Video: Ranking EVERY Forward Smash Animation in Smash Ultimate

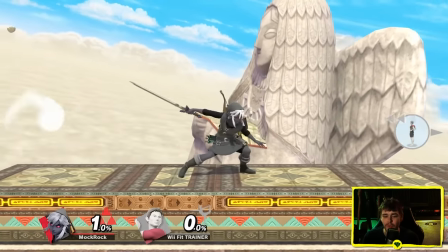The fact that you can delay the second hit or even not do the second hit at all, that's kind of cool. From what I remember, that's the first time we saw this kind of thing with a forward smash,
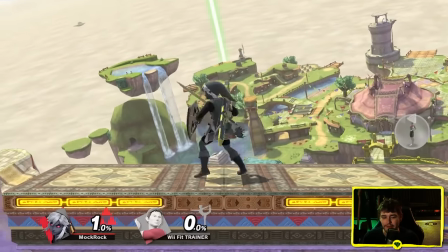but the actual attack itself is really generic and has stuck around for a
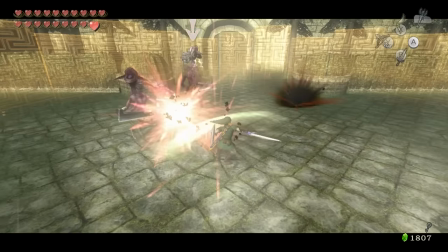really long time i feel like there's got to be more that you could do with this twilight princess in particular there are
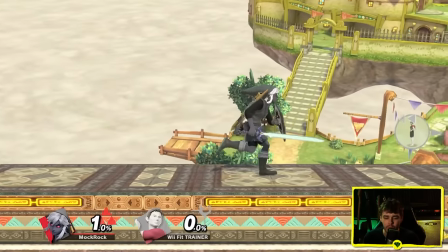some sword techniques i think could fit in this spot really well you could use some kind of other weapon or item i get that he's supposed to sort of be a bit more of a straightforward
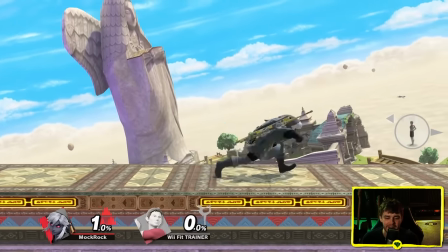character but i've ranted on the missed potential of the links many times now but this does not impress me at all feels pretty good for what it's worth though
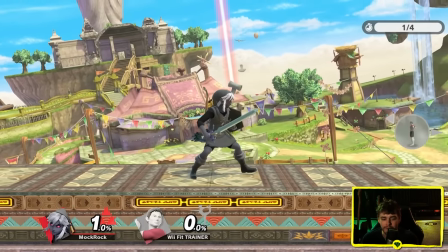and i think this is the only attack that link has where he puts both hands on the sword which does help distinguish it as
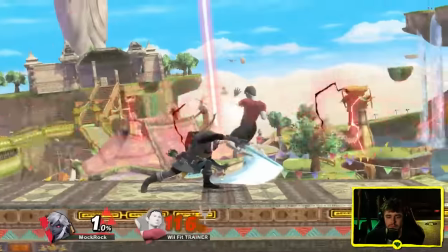the strongest one in his arsenal more. Feels good to connect with. I'm not gonna say at least for me it necessarily feels like anything crazy though.
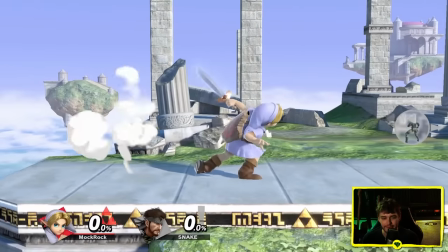Young Link is the same thing except he doesn't even get the beam attack and also because he's a smaller guy with a smaller sword it feels less impactful.
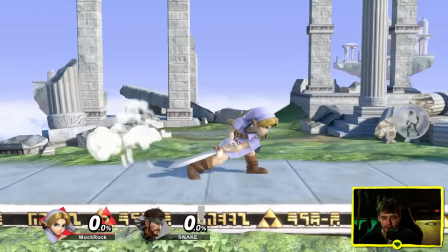And even if you wanted to make an argument that adult Link should be like the warrior of them so should really be using his sword which actually has some parallels right in Ocarina of Time you see that.
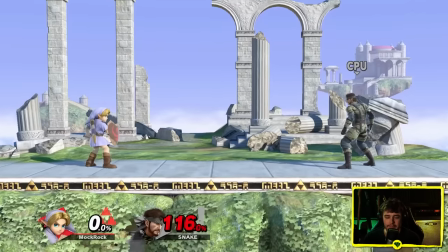Young Link you can't really make that same kind of argument for. And then for connecting, yeah, it feels a bit worse.
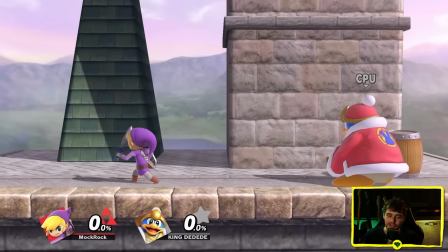Of course it does. It's a smaller character with a smaller sword. Toon Link, like, I appreciate that at the very least they decided to make his distinctive from the other Links.
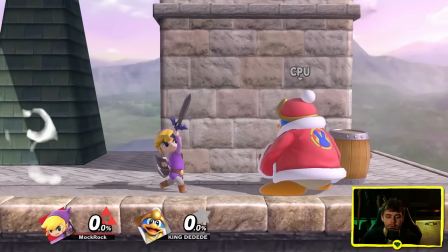So it is one of the more interesting generic sword forward smashes, but it is still very much a generic sword forward smash.
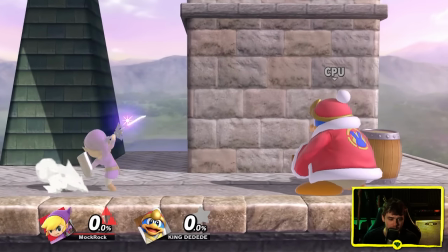Doesn't feel nearly as heavy as Young Link's, though, probably because he's only putting one hand on the sword. Stops in maybe like a little bit of an awkward pose, too.
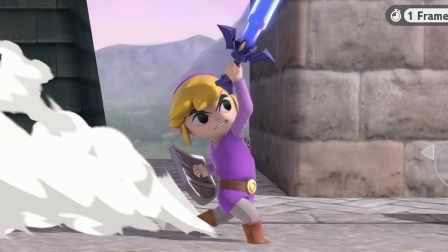It's strong. At the same time, though, his arm looks like it's breaking a little bit, and you do feel that to some degree in the full-speed animation.
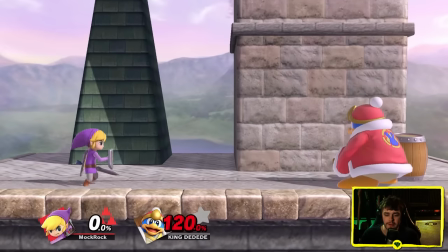For feel...
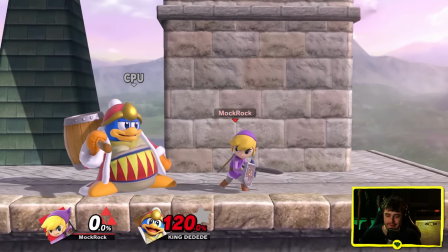God, I really hate the sound effects that gave Toon Link's sword in this game, and Forward Smash is maybe the most egregious example for me.
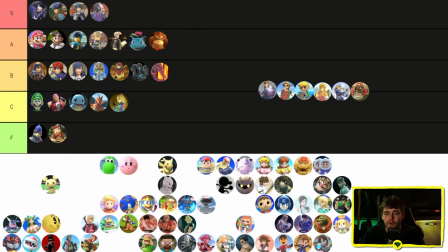I can handle a certain amount of cartoonish or swishiness, but for Toon Link in particular, they went way too far with it. It's actually ear-piercing, so he's gonna get an F tier from me. I don't really like anything about this. Toon Link in particular coming into Ultimate, this was the one animation of his they decided to entirely redo from scratch, and that's what they came up with?
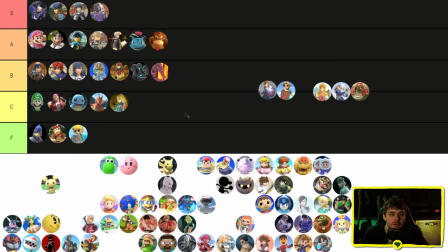Seriously? They said, yeah, we're doing a completely new move with completely new properties, the world's our oyster. Let's do a slightly different sword hit. Link, I will put in B tier just because it fits him a decent amount at least, although god is there some wasted potential here, and then even more wasted potential for young Link where the attack also doesn't feel as good and doesn't have the flourish of the bonus attack.
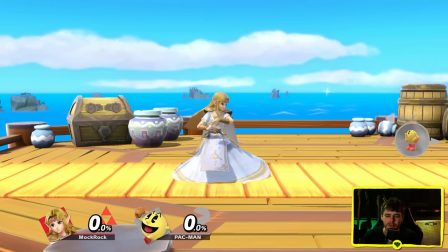Zelda, so at a glance this looks like a, you know, pretty straightforward magical burst attack, and honestly for the most part it is,
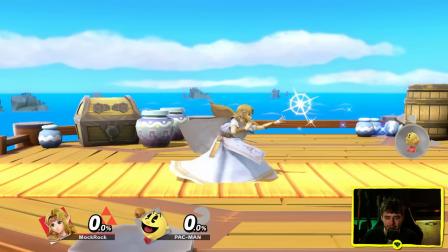but one thing I will say I like about many of Zelda's animations is that even though she's not attacking you directly,
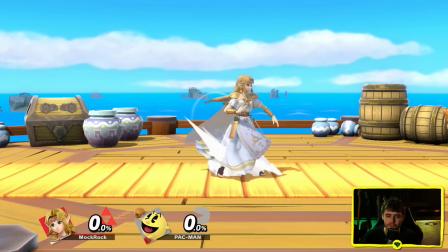her magic is what's actually causing damage, she really puts her entire weight behind it anyways.
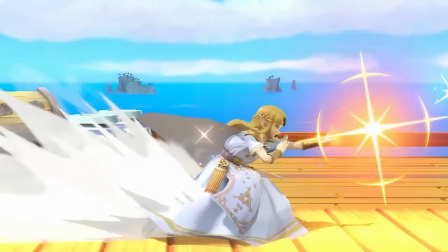Like look at this, right? She's going into a full-on Hadouken pose into just a massive push forward.
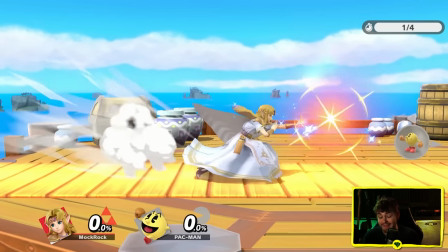This is not her sitting back and snapping her fingers and let the magic do the work. She's getting into it. Gives it a little bit more of a sense of heaviness than it would normally have.
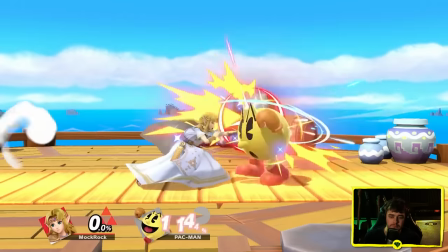Now truth be told, heaviness is still kind of lacking a little bit here like you know it's a multi-hit it's using
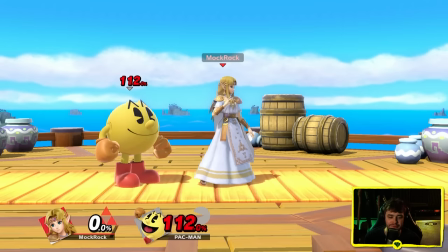happy sparkly magical sound effects it's never going to sound as heavy as a big closed fist but it does the job decently well better than it has any right to be
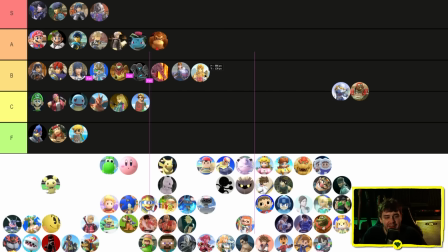doing i don't know how i'm going to put a higher than b tier honestly at the end of the day it's a pretty straightforward move but the
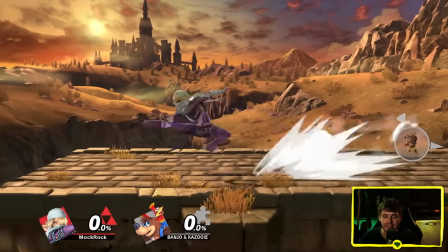animators did do a good job with it cheek this kind of feels like a whole heap of nothing honestly Like,
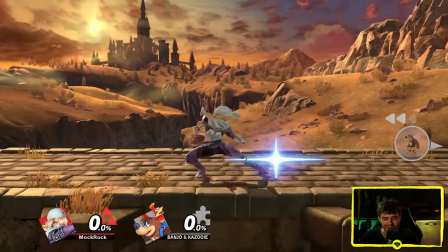it's not really supposed to be an incredibly impactful forward smash. It's one of the weaker ones in the game, which is totally in line with Sheik's archetype design.
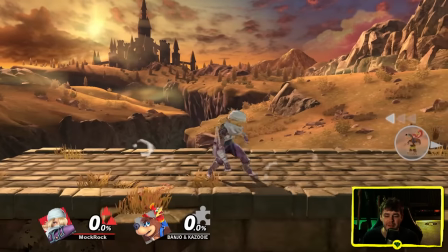I'm fine with that, but it really just doesn't feel particularly fun even to throw out just walking around the stage.
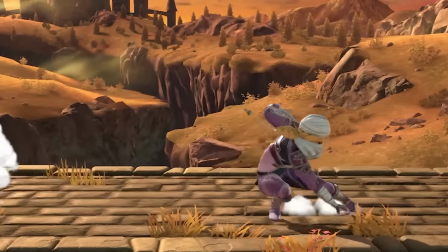If you look at it in slow motion, they've done some really aggressive body breaking on her.
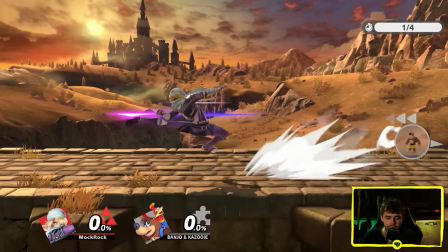Body breaking is when you move a character's proportions around or move their limbs around or their joints around more than they would actually be able to do naturally,
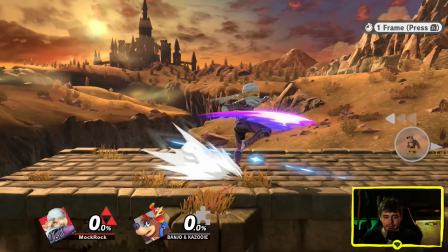but it looks smoother in the animation. So if we go frame by frame here, you can see, like, her torso is just twisting for a couple frames.
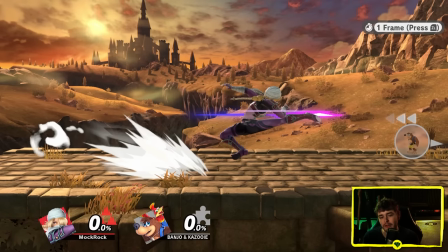They're like, ooh, that looks painful. But it creates a smoother animation, at least in theory.
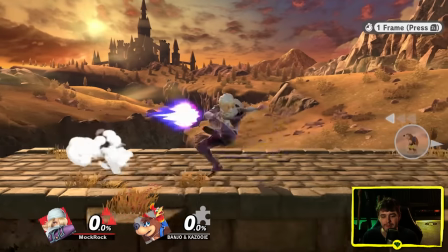I'm bringing it up because it's kind of weird. It looks like they're doing everything right, but when I actually watch this in motion, it still feels just okay.
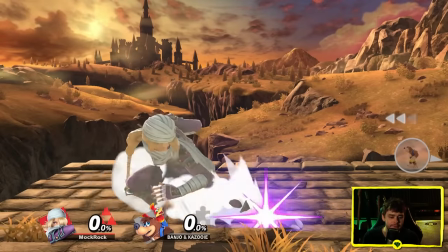I like the chamber animation. It feels very ninja-y.